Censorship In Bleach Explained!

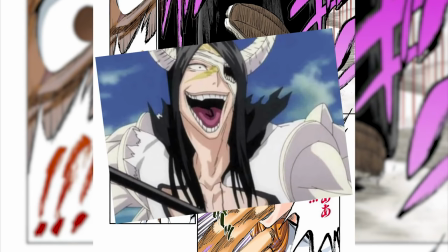While it does go to show the sadistic characteristic of Noritura and would be consistent with his psychology of treating women as lesser beings,
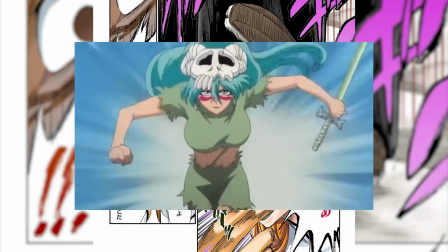it's not particularly a scene that would cause outrage amongst the viewers and
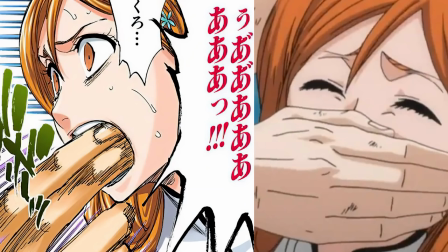the alternative paints the same picture and it's an easy fix for home release such as blu-rays,
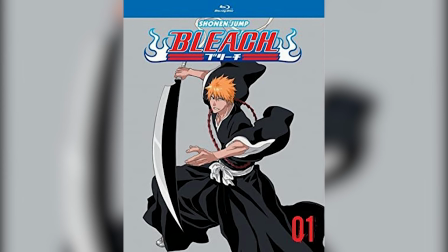though this wasn't common then as it is today in current media.
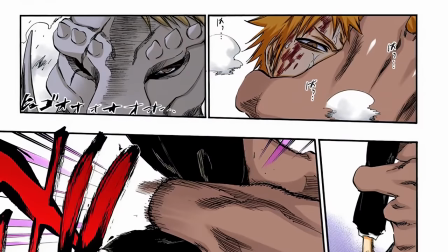However in the same scene where Ichigo vs Tesla, a foe Ichigo would have had no issue with being fatigued with his fight against Grimmjowl,
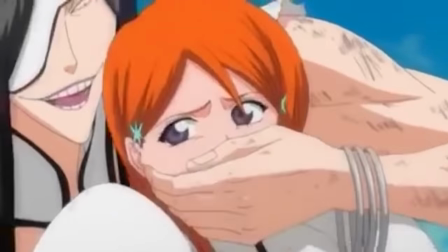takes away from the traumatic experience Orihime is viewing right in front of her.
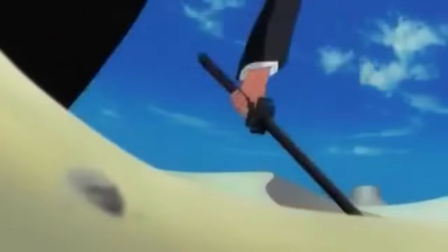The anime dragged this somewhat torturing of Ichigo to make up for how quick this encounter is and gives a sense of suspense for the audience screaming for someone to come help him,
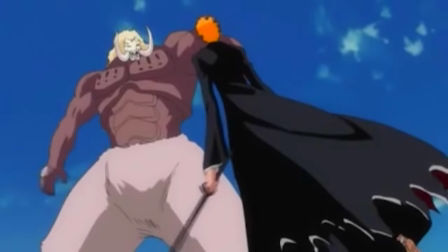some scenes of Tesla breaking Ichigo's leg and then later snapping his arm like a matchstick were placed with sound effects which
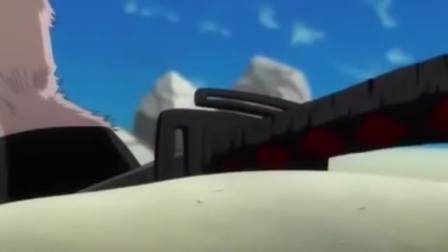still gave the audience a sense of what was really going on. However visually would have created a bigger impact.
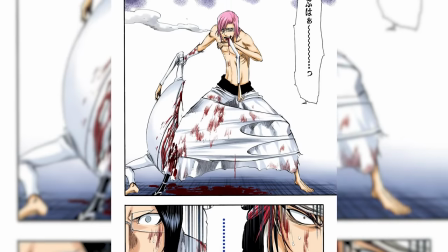There are other minor examples like this such as Xylopro eating one of his minions. Again it is minor.
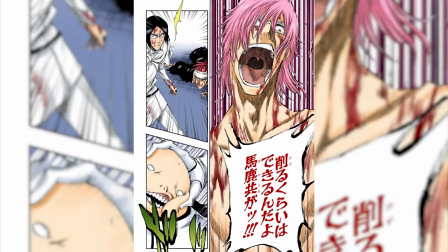I find it takes a little away from the theme of the arc seeing as these beings are ones that you can't reason with like in the Soul Society.
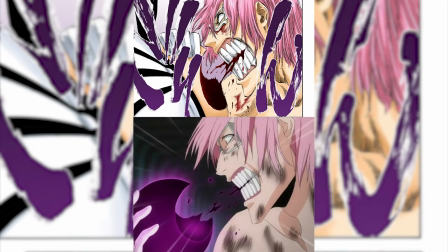There is a moral a mental structure that is completely different in comparison to that of human nature.
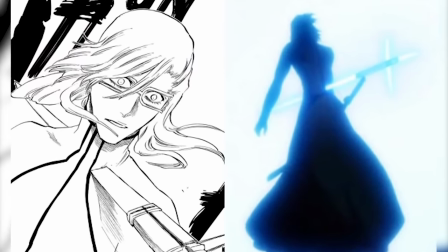Things like Iriyu's arrow piercing xylopro in the stomach rather than the neck is also not a major change.
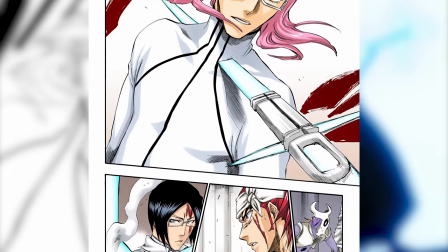A strange change but one that is not a significant impact to the overall narrative of intention.
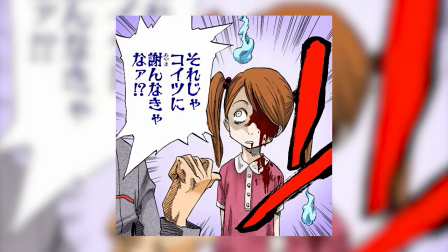However if there is a little gripe that I had in terms of themes in the beginning of Bleach was the anime censorship of the ghost girl.
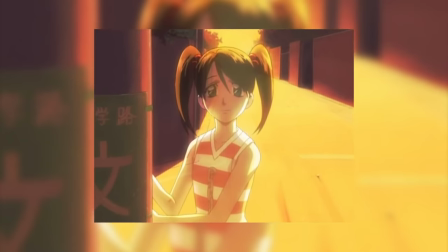While there was no blood on the ghost in the anime, I feel the censorship takes away from the traumatic experience that death can live with until they move on.
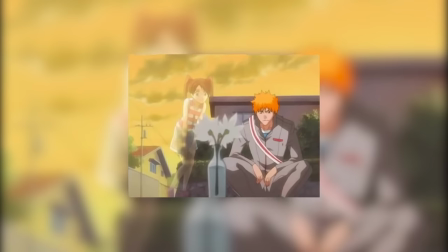When ghosts go to the Soul Society they look healthy, however until they move on,
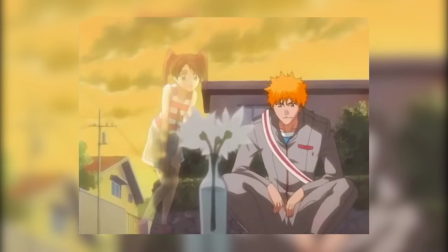they will look as they do as the moment they died, and it's kind of symbolic to the nature of the premise itself.
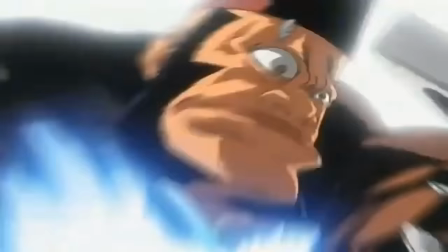So let's talk about the more problematic censorship that I personally had.
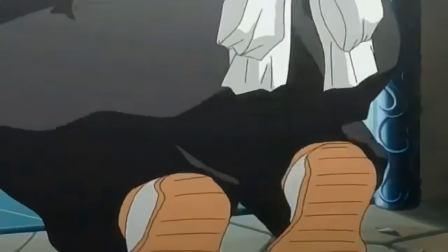After Ichigo defeats one of the gatekeepers of the Soul Society, Jidombo, Jidombo lifts the gate as a part of his duty,
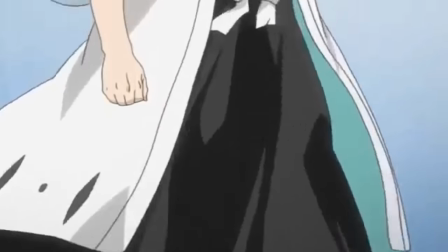only to be met with Gin Ichimaru, a 13 court guard squad captain. In the anime, Gin uses his sword Shinzo to attack Jidambo's arm from holding the gate.
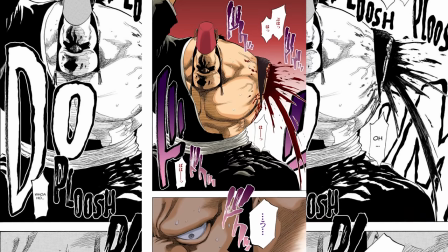This leaves a cut on his arm making it inactive, while in the manga this attack completely severs his arm from his body.
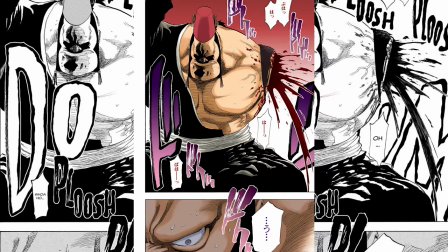Why is this so important?
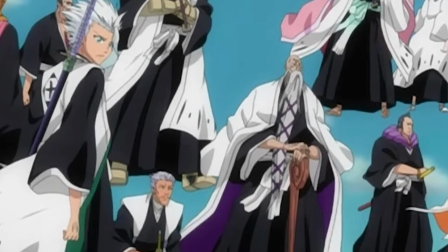Well given the context of the situation this was a milestone of attention for the audience to see how incredibly strong the captains were.
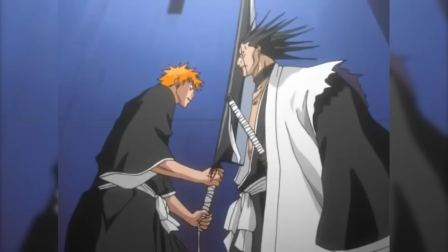This is what Ichigo would come to fight. It was supposed to give an impact of the severity and and lethality to the position of these characters,
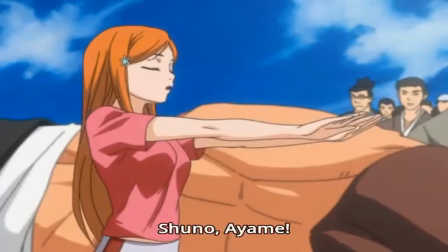followed up with how far Orihime had come using her healing ability.
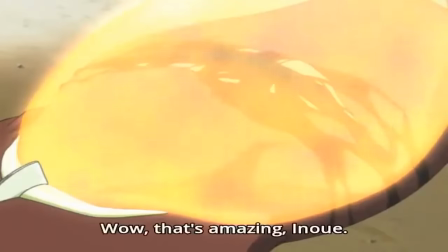It really kind of waters down the training that these characters did and waters down the threat level of the opposers.
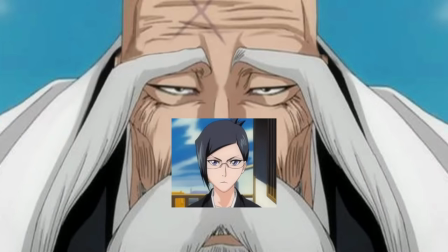This was really the only part in the Soul Society that really rubbed me the wrong way, and I guess that one scene too of Nanao getting crushed by Yamamoto's pure presence of eye contact.
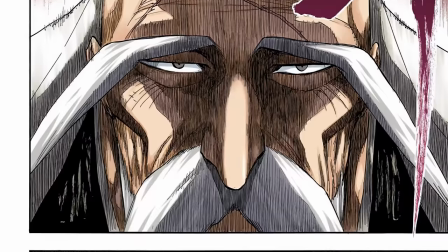The fact Yamamoto's strength was so suffocating,
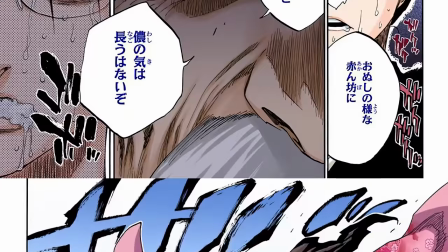seeing Nanao's body grasp for air and becoming nauseated and almost seemingly crushed from the inside out really gives you a retrospect on suspense.
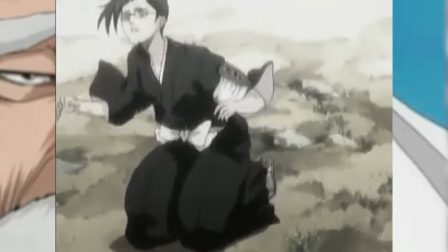The anime again does a well version of this, however watered down, and made her dizzy instead of a more severe outcome.
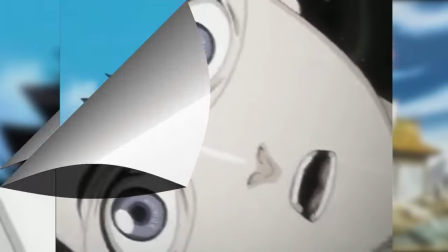But that's just a personal pet peeve of mine. My biggest gripe however comes with the very beginning of the Aranka arc where Ukiura and Yami first appear.
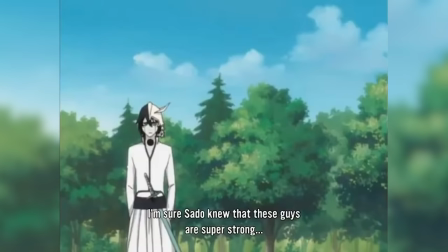You're dealing with a more animal mentality rather than a human one.
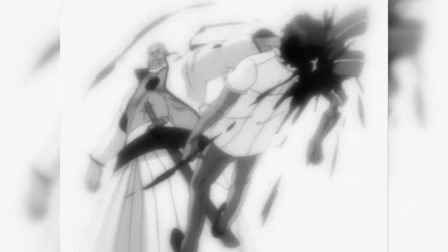Chad who was considered strong and durable, increasing his strength throughout the Soul society was backhanded easily in the anime.
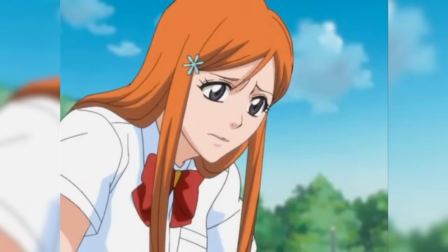The aftermath was gruesome of course and it definitely displayed how much damage was received from one blow.
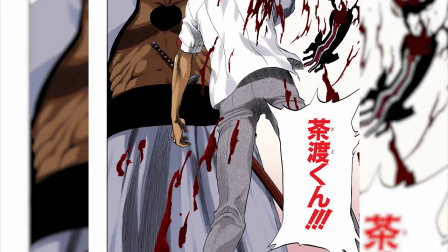But when you compare it with the manga it's almost like something different happened. Chad's arm was not only ripped from his shoulder but also his elbow.
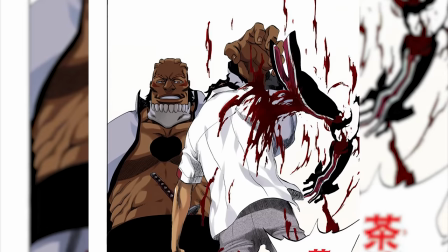So the difference in action of Yami had changed. While one does show pure strength the other one shows an over excessive domination.
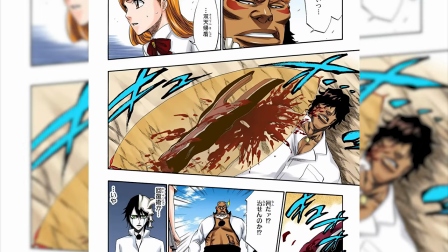In simpler terms it's like hitting a fly with a fly swatter and then you have grabbing a fly and pulling off its wings and then stepping on it for the sake of going overboard.
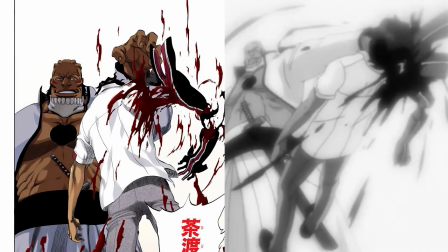Sure they tell the same event but how it's done gives a massive threat difference in comparison to our last story arc.
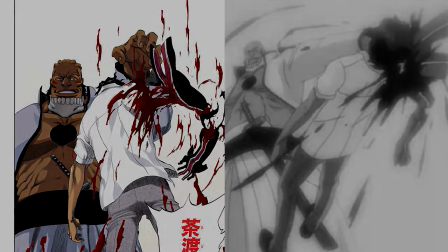I think where the most underlying issues are though is the Karakura town war arc.